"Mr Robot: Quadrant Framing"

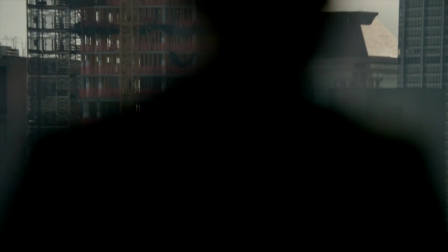tell you is top secret. A conspiracy bigger than all of us. There's a powerful group of people out there that are secretly running the world.
There are a lot of rules that filmmakers follow when shooting a scene.
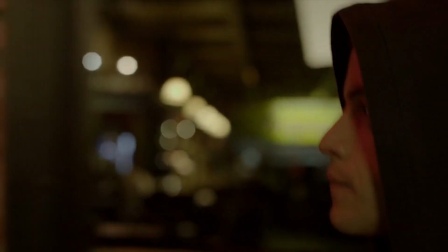While it's still a very creative process, there are still a lot of basic rules that are kept in mind when thinking about composition.
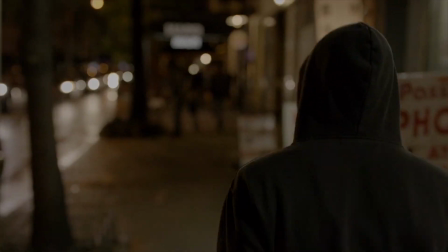One of these basic rules is the rule of thirds, where the frame is positioned based on a point of vertical or horizontal lines on a grid made up of 9 boxes.
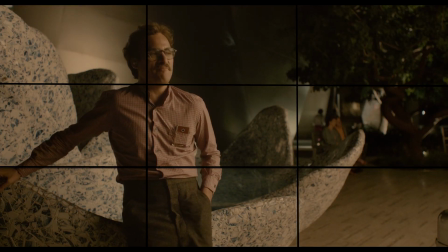You can place your subject on the bottom, top, or either side of the composition. This technique is very simple and pleasing to the eye.
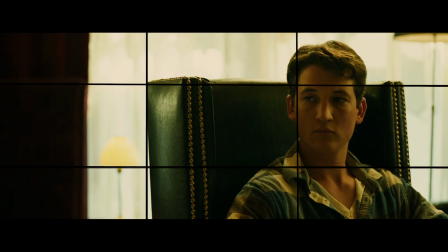It's used so often in films that we hardly even notice it because of the way it guides our eyes to the most important part of the frame.
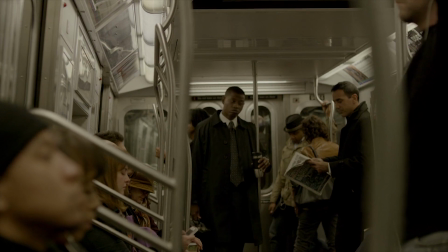Now it's because of the effectiveness of this that it makes different techniques so noticeable.
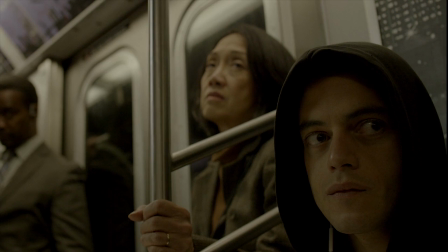The television show Mr. Robot establishes its character Elliot Alderson in a very interesting way. It features him in the very right hand corner of the frame looking away from the camera. This is what's known as quadrant framing, specifically lower quadrant framing.
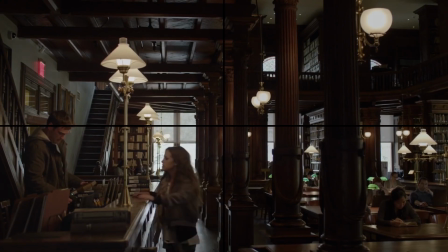This is done usually to create a distinctive look on the character, wherein Mr. Robot, Elliot has a social anxiety which makes it hard to communicate with people.
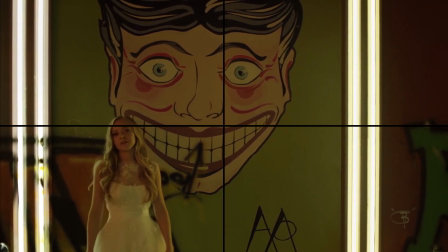This type of framing combined with the voiceover about how corrupt the world is shows this quite well.
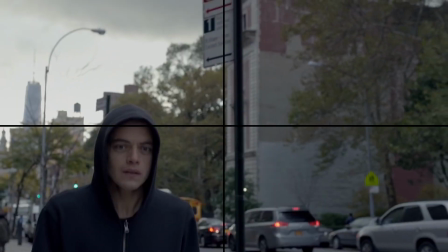Throughout the show, this technique is used a lot when Elliot is featured in the composition.
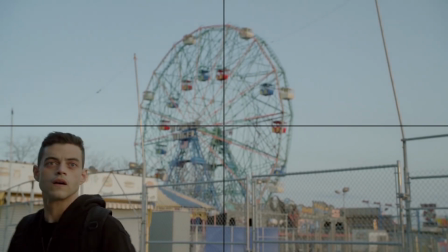It really shows how the character feels in the situation by making them smaller with a large amount of space around them.
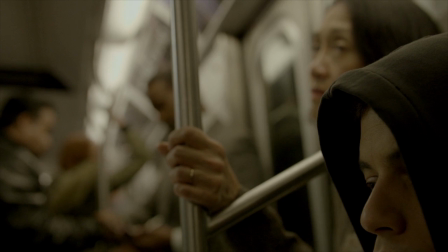This shot is quite unlike the rule of thirds, and so can be a little bit unsettling to the viewer.
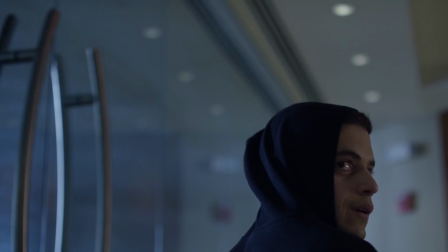And so to counteract it, it's often balanced with the use of negative space. Negative space in a composition surrounds the positive space, in this case it's Elliot, and contrasts them both by putting the emphasis on Elliot as he stands out in the frame. The contents of the frame is split up.
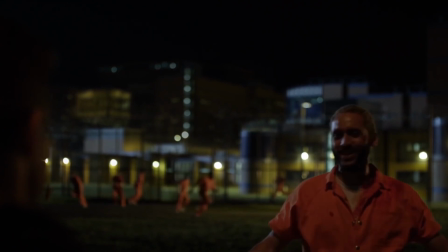No matter where the subject is, there is always something else going on, or is featured to give context.
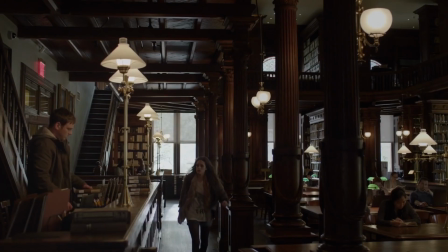The quadrant system can kind of act as an establishing shot, where you make the subject smaller and give the surrounding area a chance to be noticed.
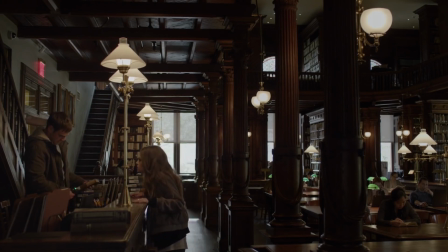It's almost like a different character that the subject is trying to interact with. You can notice this as Elliot acts differently in different areas, as we are looking at the show through his point of view.
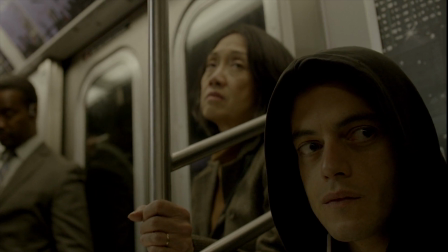The quadrant system is a cinematic technique that, when used correctly, can be very effective to show feelings, emotions, and sometimes tell you something about the characters.
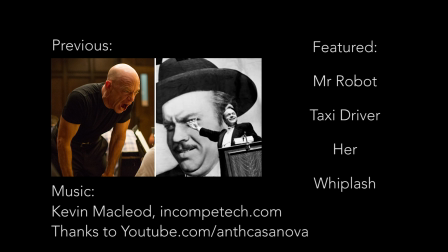You can leave a rating to let me know what you thought, and you can subscribe to see more videos about the ways that moving images can be so great. My name is James Hayes, and thank you for watching.